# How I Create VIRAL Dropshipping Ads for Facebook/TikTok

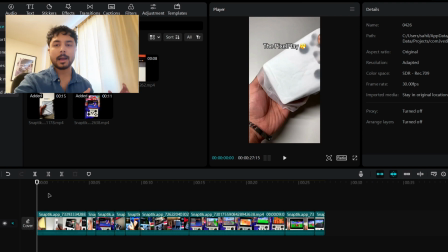496s
So it's always good to have captioned on all of your videos. I always recommend that. The first thing we need to do is come up with some kind of good hook, right? So the first 1 to 3 seconds of your video is always the most important,
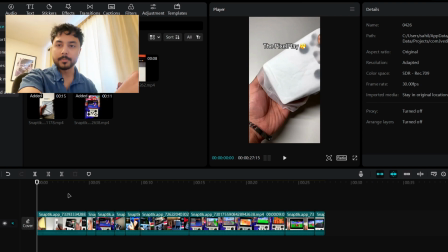512s
because it's within these few seconds that you need to grip your customer's attention and hope that they watch the rest of the video. So they're not gonna watch the rest of the video if they feel that it's boring within the first 3 seconds. One of the most effective ways to make a strong hook for
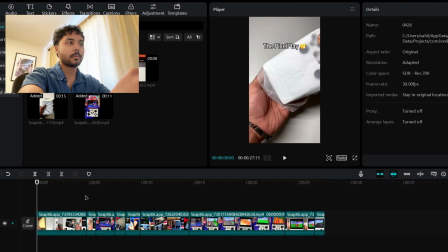532s
a video is to use what we call negative advertising. So what negative advertising is basically we're just gonna try to say something bad or something negative that might grip the user's attention.
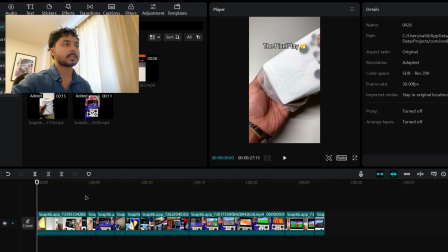549s
So an example of this would be, we can say something like, this is the worst decision we've ever made, right? And so then it kind of grips the user's attention and they're like, wait, why is this the worst thing you've ever made? Like, what's wrong with it? No company is gonna talk bad about their product.
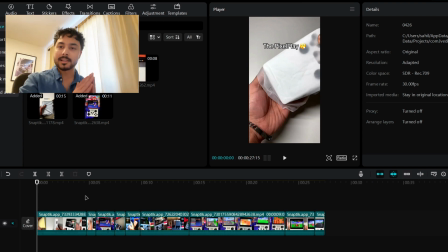567s
And we're not either, but we're just gonna add that as a hook to get the customer interested. And then we're gonna actually hit them with all the different benefits of our product. Let's see, we're just gonna go to the text option on CapCut, and we're just gonna drag in some text right here.
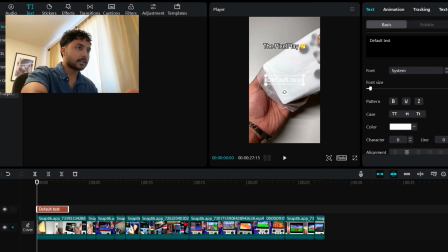585s
Then we can click on that text and we can edit it right here. So, you know, just exactly like I said, right? This is the worst decision we've ever made. And to try to grip their attention a bit more. We can do stuff like capitalizing certain words.
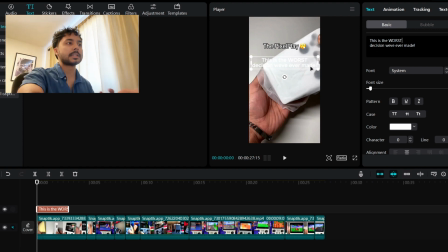602s
So we can capitalize the word worst so that then customers can pay attention to it more. Then normally I like to use a different kind of font, something a bit thicker. So like indivisible right here is usually the one I use the most.
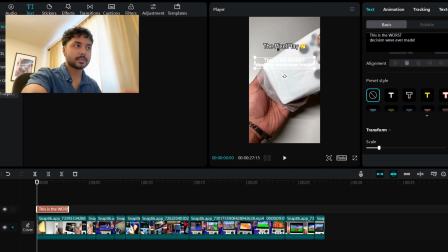618s
Also, since there's text from the other video that we're using, right? We want to make sure that you can't see that text. And so here's how we're going to do that. So we're just going to use one of these preset styles where it has a background to it, right?
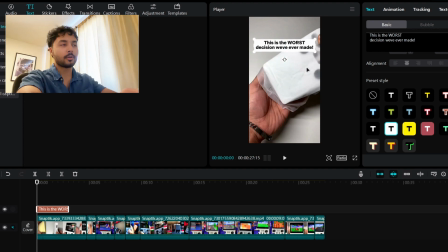634s
Because now I can simply just drag the text right over the text that's already there, and boom, it's completely gone. This is always the way that I do it, and how you can get your videos to always look clean.
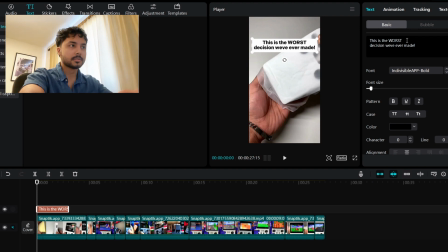647s
Also, just again, to grab the user's attention even more, we can add some colors into the text. So things like that, just as many things that you can add to it, it's gonna help grab the user's attention more and more.
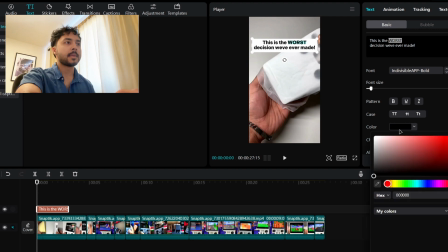664s
So right here, we're just gonna make the word worst a different color than the rest. So maybe we can make it like red. And so yeah, now it's kind of popping out a bit more.
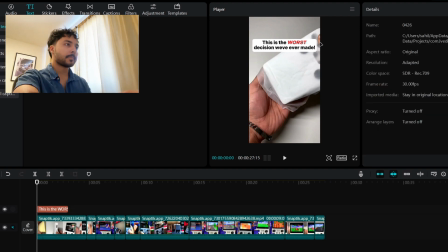676s
And then we can also like italicize the word a bit. And so there we go. It's already looking a lot better. We only want to keep the hook for around 3 seconds, right?
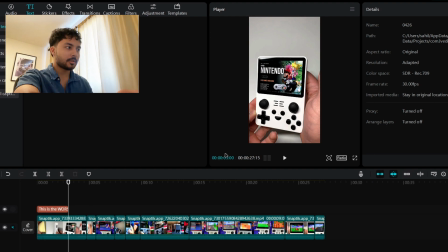686s
So we can see right here, this text option, it's only there until the 3-second mark. And we don't want to continue it longer than that. We want to just start getting right into the video at this point.
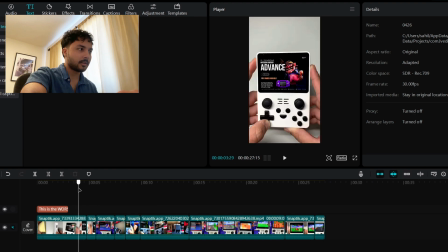697s
You can just actually cut out a lot of this bulk that we have on this video.
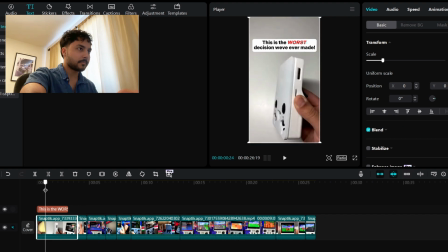703s
So we're just gonna maybe cut it down a bit more here too.
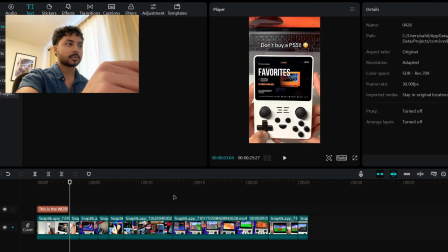709s
And there we go. So here we can just start describing different parts of the product, the benefits, right? The structure that we like to keep for video ads is first 3 seconds of the hook,
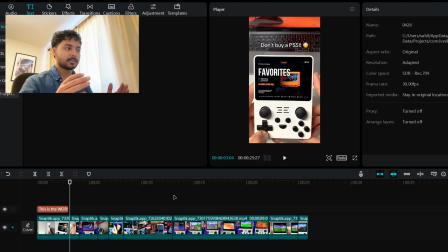723s
then you have about 10 to 20 seconds just describing the product and all of its benefits and features. And then the last 3 to 5 seconds is the call to action. We can just actually get the call to action out of the way since it's easier to do.
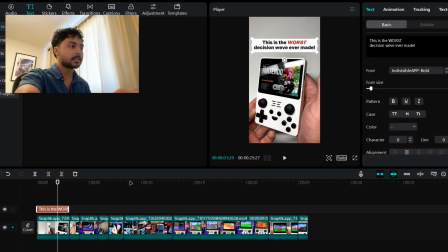740s
So in order to make a call to action, we're just gonna copy the text that we already made, and we're just gonna paste that here.
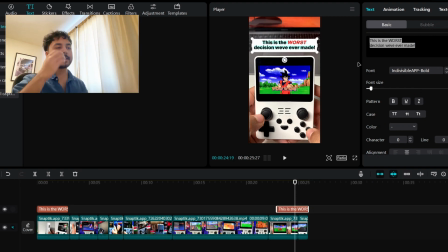747s
Inside of this text, all we need to do is state our offer that we're giving for this product.
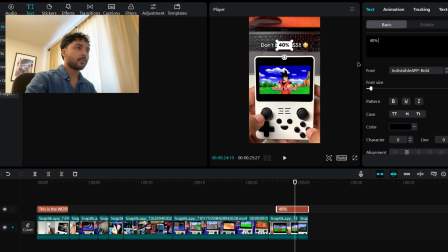753s
So for this product, I'm just gonna do like 40% off, sale ends midnight, okay?
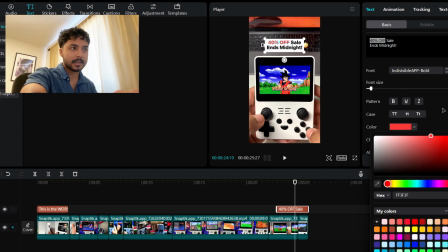762s
And again, just make certain text pop out a bit more to grab people's attention.
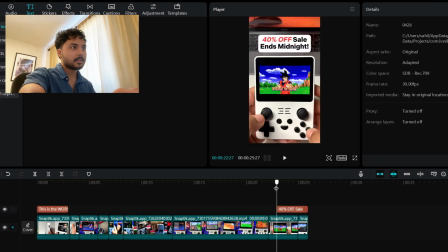770s
Now we have our ending text good to go.
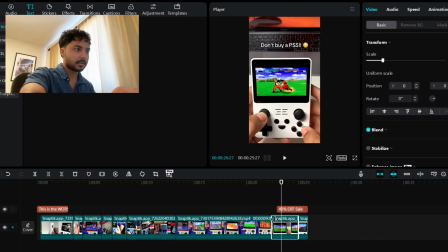774s
We can maybe shorten this a little bit so that it's the same length, like that.
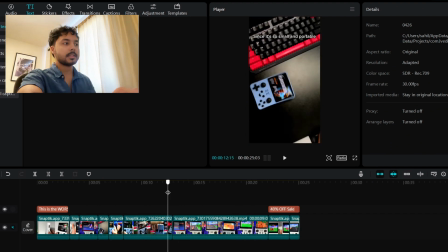782s
Now all we're left with is the middle section. So I think
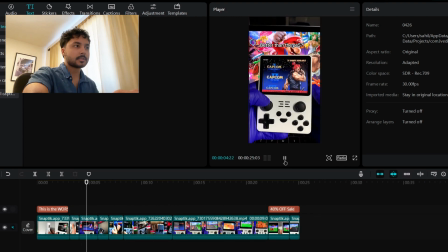787s
before we get right into the games and stuff that we're showing here, maybe we can just have a bit more of that B-roll footage.
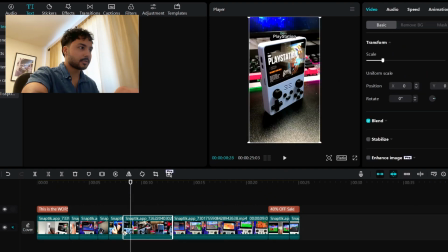796s
We're just gonna use these clips that we found here. We can kind of just take this entire clip and put it up here.
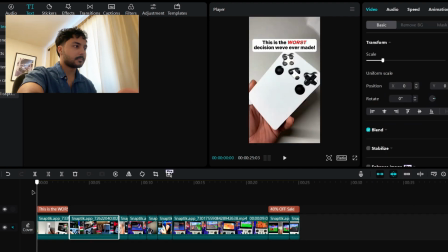803s
All we need to do is just kind of continue off from where we left off, right?
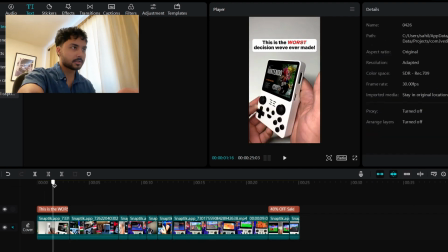808s
So we said this is the worst decision we've ever made.
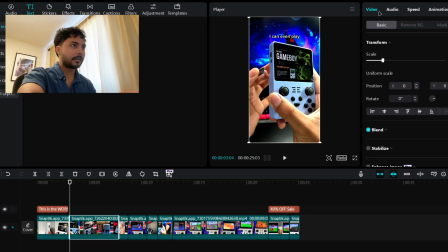811s
We said, we can maybe even like talk about the offer that we have running, right? And so this is a good way to tell the customer about the sale that's going on.
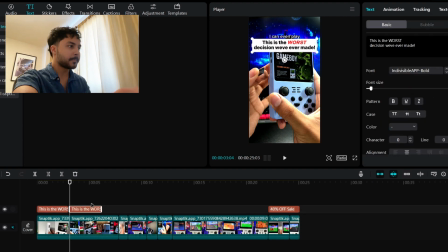824s
And so here's exactly how we're gonna do that. We're just gonna copy paste our first text again. We're just gonna say, our 40% off sale
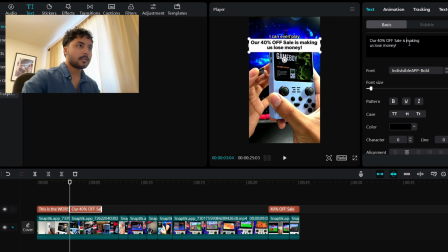837s
is making us lose money. And we're just gonna fix up the text like that.
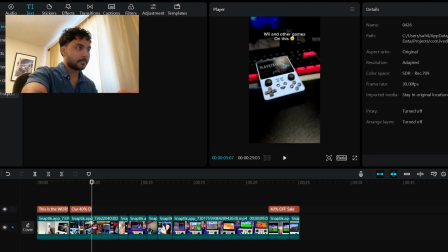848s
And then we can just shorten this a bit because now we kind of want to start getting a bit more fast paced with our writing and to make sure that it fits in here.
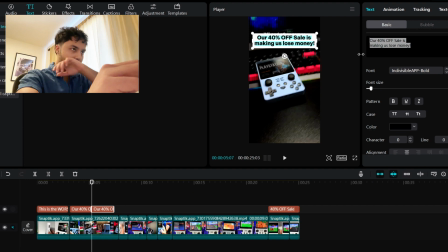856s
So a 40% off sale is making us lose money. Too many people are buying our product. And so, you know, this is just building up that curiosity in a customer.
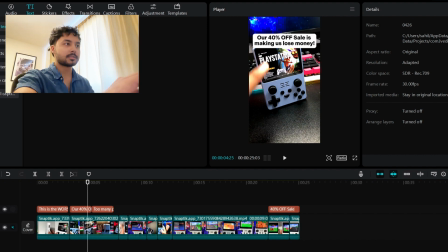876s
We're saying stuff like that the 40% off sale, it's ruining our margins and we're not able to be profitable anymore. And so, you know, it's enticing the customer and making them think, oh wow, okay, so this is like probably the best deal I'm ever gonna get on this product, since they're literally losing money by selling this.
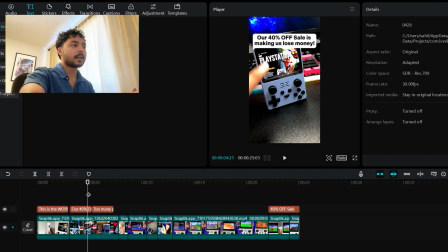895s
And so yeah, things like that. It's just gonna grip the audience's attention.
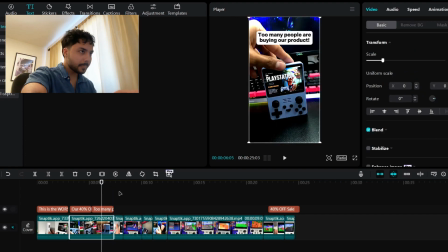901s
So once we have that, then we just need to go in and describe the different features.
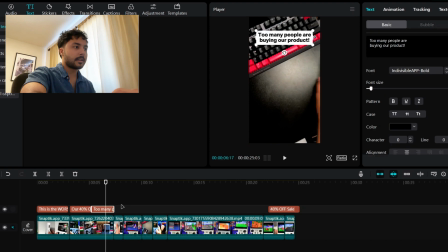908s
And so this should be pretty simple. So again, we're just going to continue to keep copying our text layout that we already made.
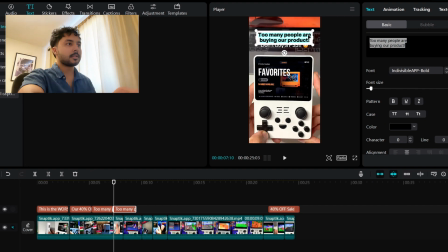917s
And here we're just going to say, so like, I think part of this game console is it has 15,000 plus games. So we're just going to state that right here. Pre-installed games.
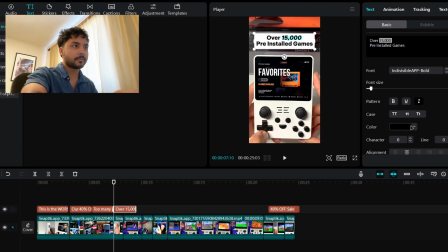937s
And again, we can just kind of highlight that text of 15,000, that.
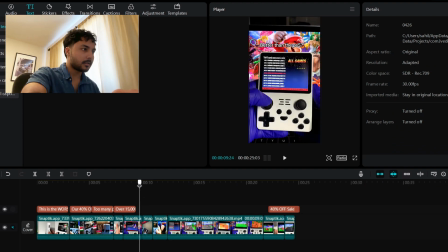945s
And then we want to kind of have that clip going until here. Then we want to talk about the SD card, right?
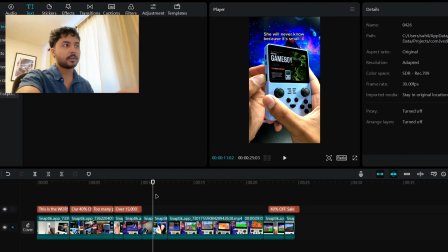959s
So with the SD card for this game console, you can add even more games into it.
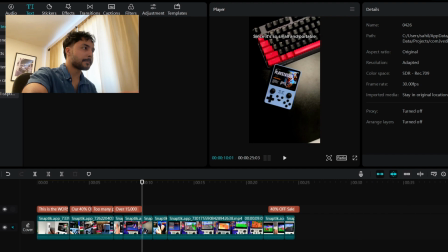964s
So we're just gonna say with the option
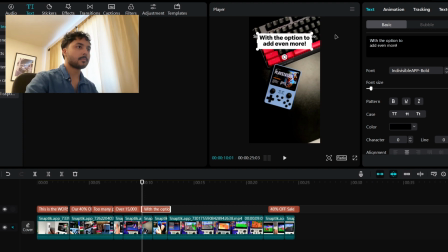970s
to add even more. So I think that's pretty good. So we can just put that right there.